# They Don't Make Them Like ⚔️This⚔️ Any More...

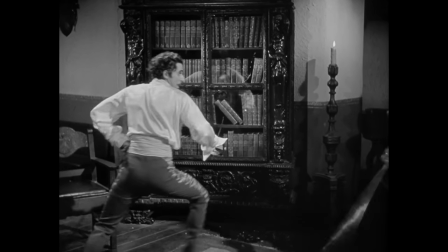Meanwhile in the fight, we up the tension with the broken bookcase and then again on a new shot with Diego tripping and falling and Pasquale lunging in.
Are you tiring, Diego?
Oh, Excellency, I'll take you on in a moment. But then we somewhat lower the tension again with another quip and then immediately ramp it up again with another great phrase.
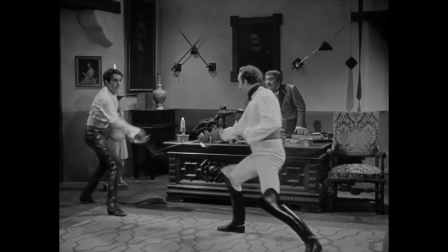And again, those disengages and counter disengages and more complex parries. And then we go in close for a bit of a core-a-core chat.
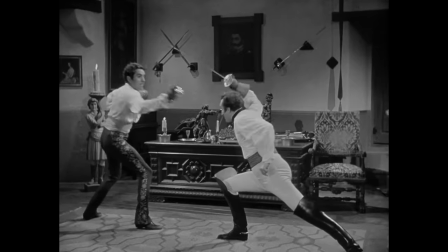The next will be better, my fancy clown.
Please compare this to the more exploratory opening phrases.
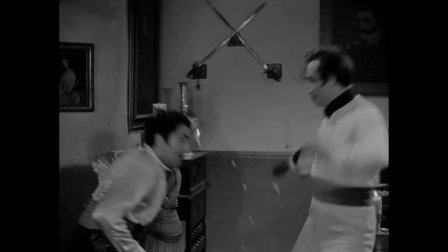They are absolutely hammering at each other here. More stuff gets broken, we back Diego into a corner, but he makes a daring leap out of it.
The captain's blade is not so firm. Still firm enough to run you through.
Ooh-er. And you can tell that things are coming to a head because in the next phrase, Diego is injured.
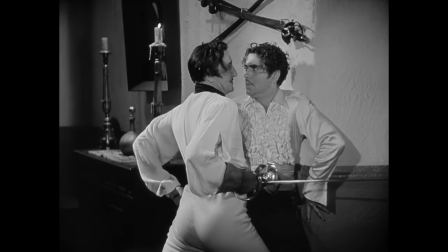Not badly, but still, first blood is drawn by Pasquale.
I needed that scratch to awaken me.
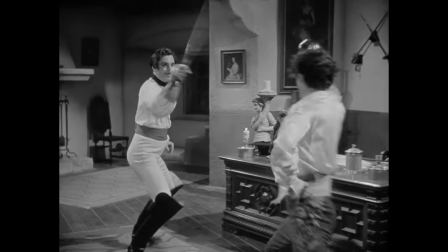To finish, you'll like this. First of all, we have a doublé, and then we have a 1-2.
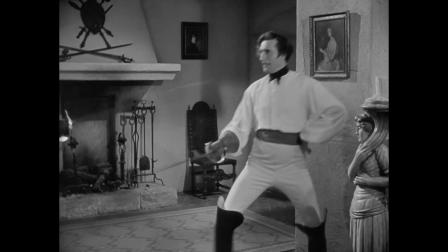The first thing Diego does is go underneath and then all the way around to his original line, but he is parried.
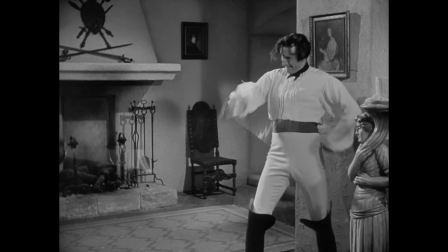The second time, he goes underneath, but instead of continuing around, he goes back under again on the other side, and dead. They really don't make them like this anymore.
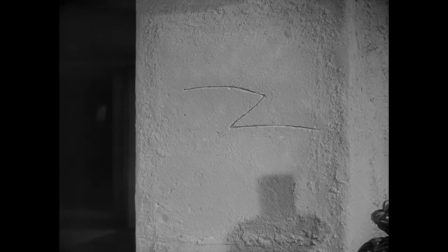In his 1962 memoir, In and Out of Character, Basil Rathbone remarked, "Parr was the most agile man with a sword I've ever faced before a camera.
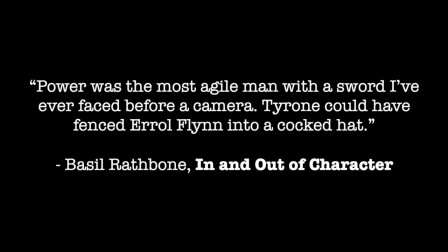Tyrone could have fenced Errol Flynn into a cocked hat." Now, part of that may have been that Basil Rathbone liked Tyrone Parr and didn't really necessarily get on with Errol Flynn, or possibly that Tyrone Parr wasn't drinking heavily between takes. But still, as iconic as Errol Flynn and Basil Rathbone are as a pair, and we will be discussing The Adventures of Robin Hood at some point if you would like to, I don't think the fights necessarily compare unfavorably to each other. Parr is very good at what he does, the fight is fab, and honestly so is the movie. The Mark of Zorro is just a good time. And the fights are particularly good, but it does make you a little sad when you see the fights because they really don't make them like that anymore. They don't linger on a shot for 10 seconds or 15 seconds so you can really see what's going on.
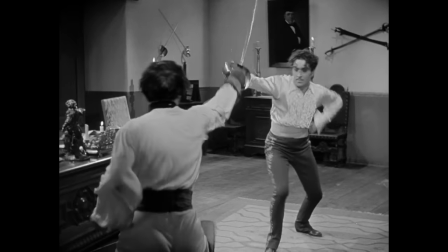In well-lit areas, with stunt doubles for some of it, but using the real actors as much as possible, there are movies where they let the actors and the choreography shine in the fight scenes, but they don't make many like this anymore. Highly recommend the movie as a whole, and if you're at all into stage combat, you will not be disappointed by the fights either. This video was sponsored by me and my book, Just Stab Me Now, which contains two very brief fights, because that's just how Caroline rolls. If you like extensive analysis on complicated movie sword fights, may I suggest you watch my Cliffs of Insanity Princess Bride video next? If you like Zorro, I do have a video on The Mask of Zorro, though on a fight with quite a different tone than this one. Hope you enjoyed the video. Let me know if you'd like to see one on The Adventures of Robin Hood, and I'll see you soon.